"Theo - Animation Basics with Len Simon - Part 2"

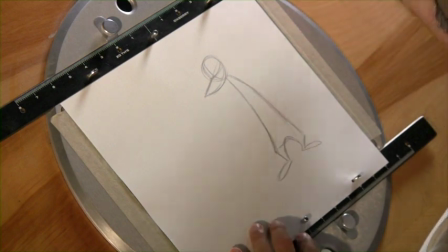However, when thinking about the armature or what's underneath, or his skeletal structure,
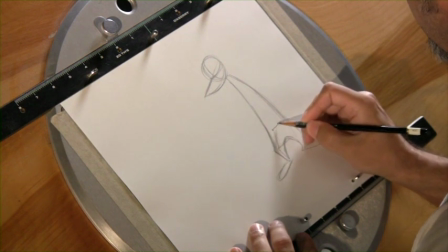you also have to think about where his hips are going to be.
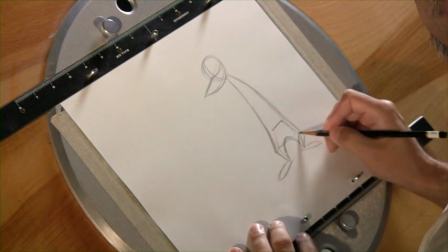So even though he has a very low crotch here, his hips are still high up in his body.
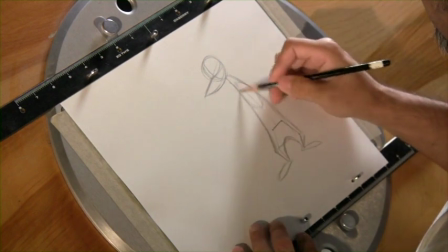This would be roughly where his rib cage would be.
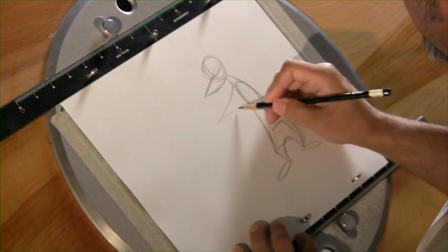And then from here, I think of a very simple design.
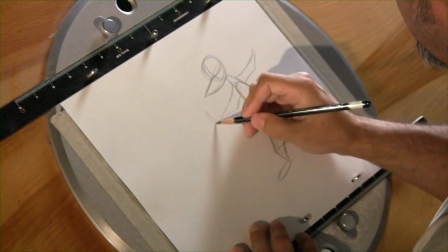So if I'm finding where his hands and arms are going to be,
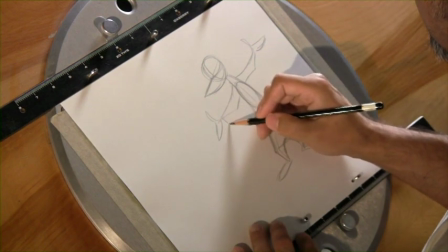I'll find placement, and then I'll add the design for my drapery.
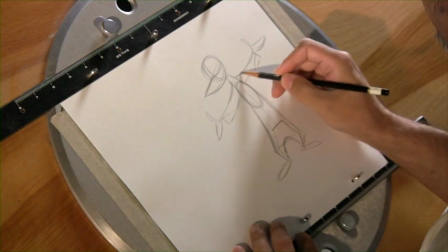So if you notice, I actually have his arms, the upper arms, going to the elbow as a
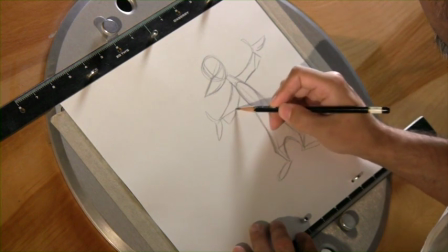wider dimension here, and then I taper it to the wrist, going very thin in my construction.
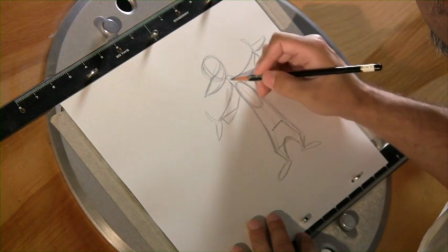Then I add the billow of his sleeve, and then I use that as my basic design.
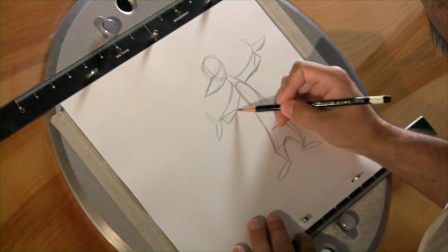So it actually goes from one design to an opposite design.
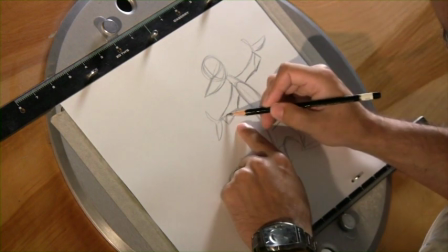So we start off with thick over here, thin over here, but when you add the sleeve,
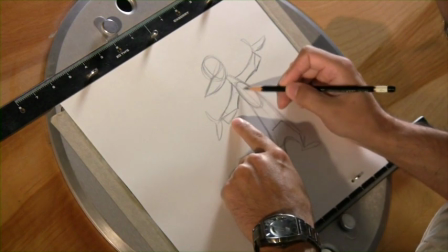you're thick over here, and we taper a little bit going to the armpit.
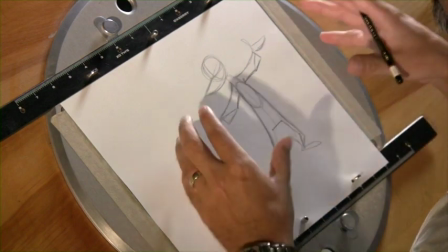It's a design preference, but what it does is it gives weight, and you have an anchor underneath the drapery,
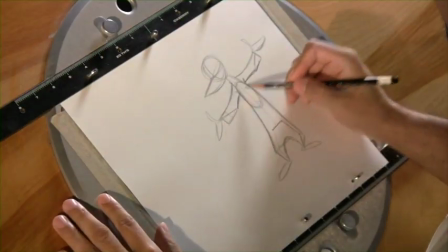and then you're giving room for the sleeve area to move around. So if he does a fast action, we have room for drag and squash and stretch with the drapery.
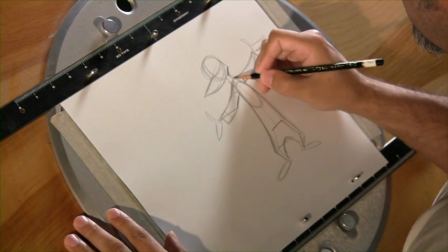From here, I'll find a cheek area and then find his neck. And then I'll just add little bits of details like his shoulders, and this is where I'll hang the drapery.
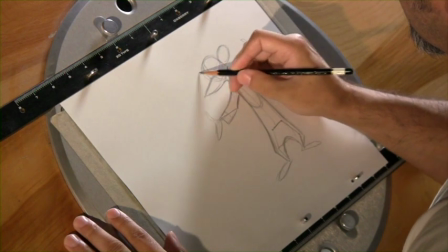His ears will go on from here.
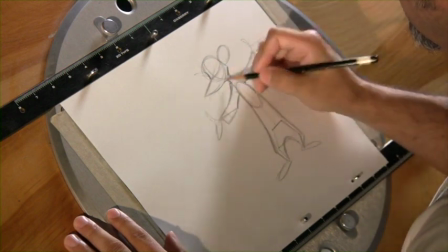I'll carve into the circle or the cranium.
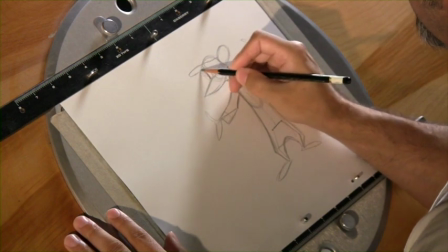I'll find placement of the hat. Now, this is one of those old-fashioned hats where the newspaper boys from the 20s and 30s would be wearing.
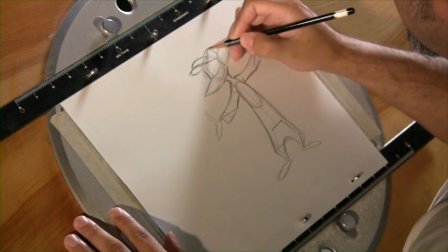The thing to think about when drawing or constructing his hat is
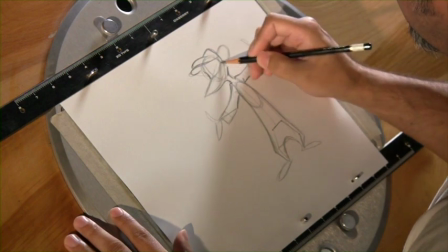the back of the hat's going to sit roughly on his head, or contour his head, or at least where his hair would be.
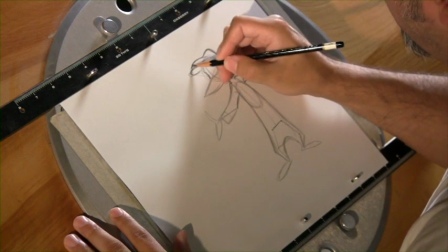And that gives you the anchor of the back of the head. The front overlaps his forehead.
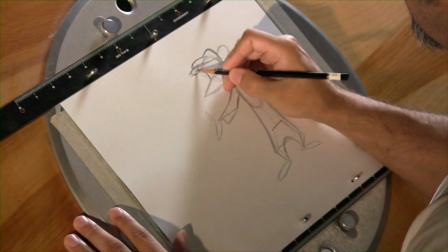And this gives me a negative space here where I can actually add his hair.
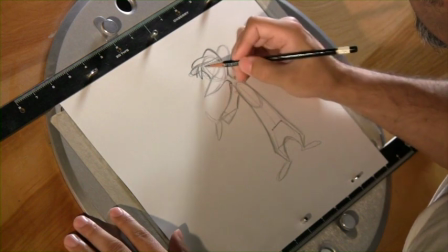I'm giving myself enough room to have an appealing design for his eyes.
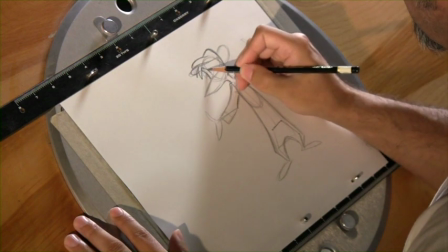I'll find the bridge of the nose or the center line, and I'll do a concave
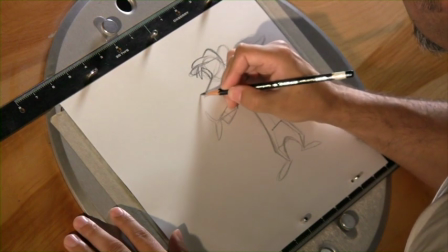design which leads to the bridge of the nose, and this is where I'll anchor that center point.
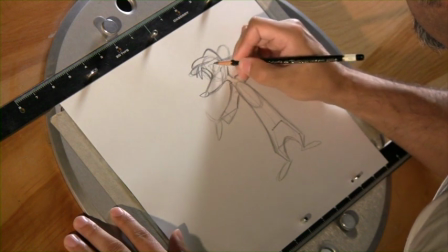And then from here I could find where his smile is going to be and where the placement of his eyes are going to be.
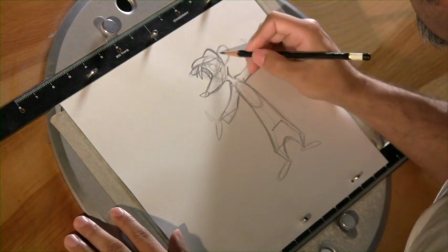But as a basic design, I'm looking for things like straights and curves. Like this is on a more subtle level, straight at the top and curve on the bottom for his ear.
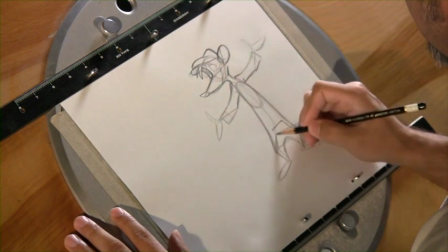I'll look for a line of action and follow through with his tail.
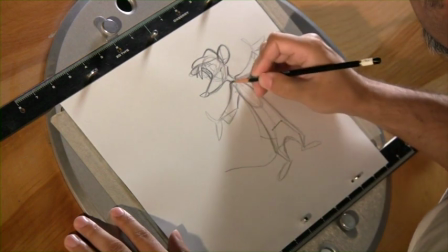From here I'll also follow that line of action to follow the placement of his clothes.
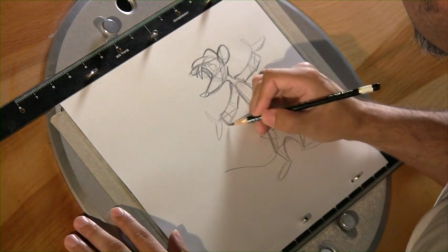Find the wrinkles, the overlap of where his sleeves are going to be as these little cuffs.
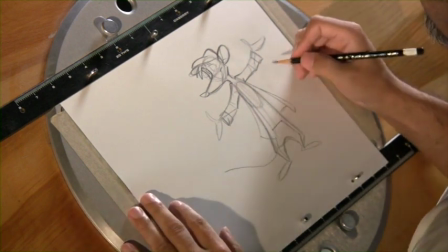But in general, I'm just looking for this basic shape to build my character.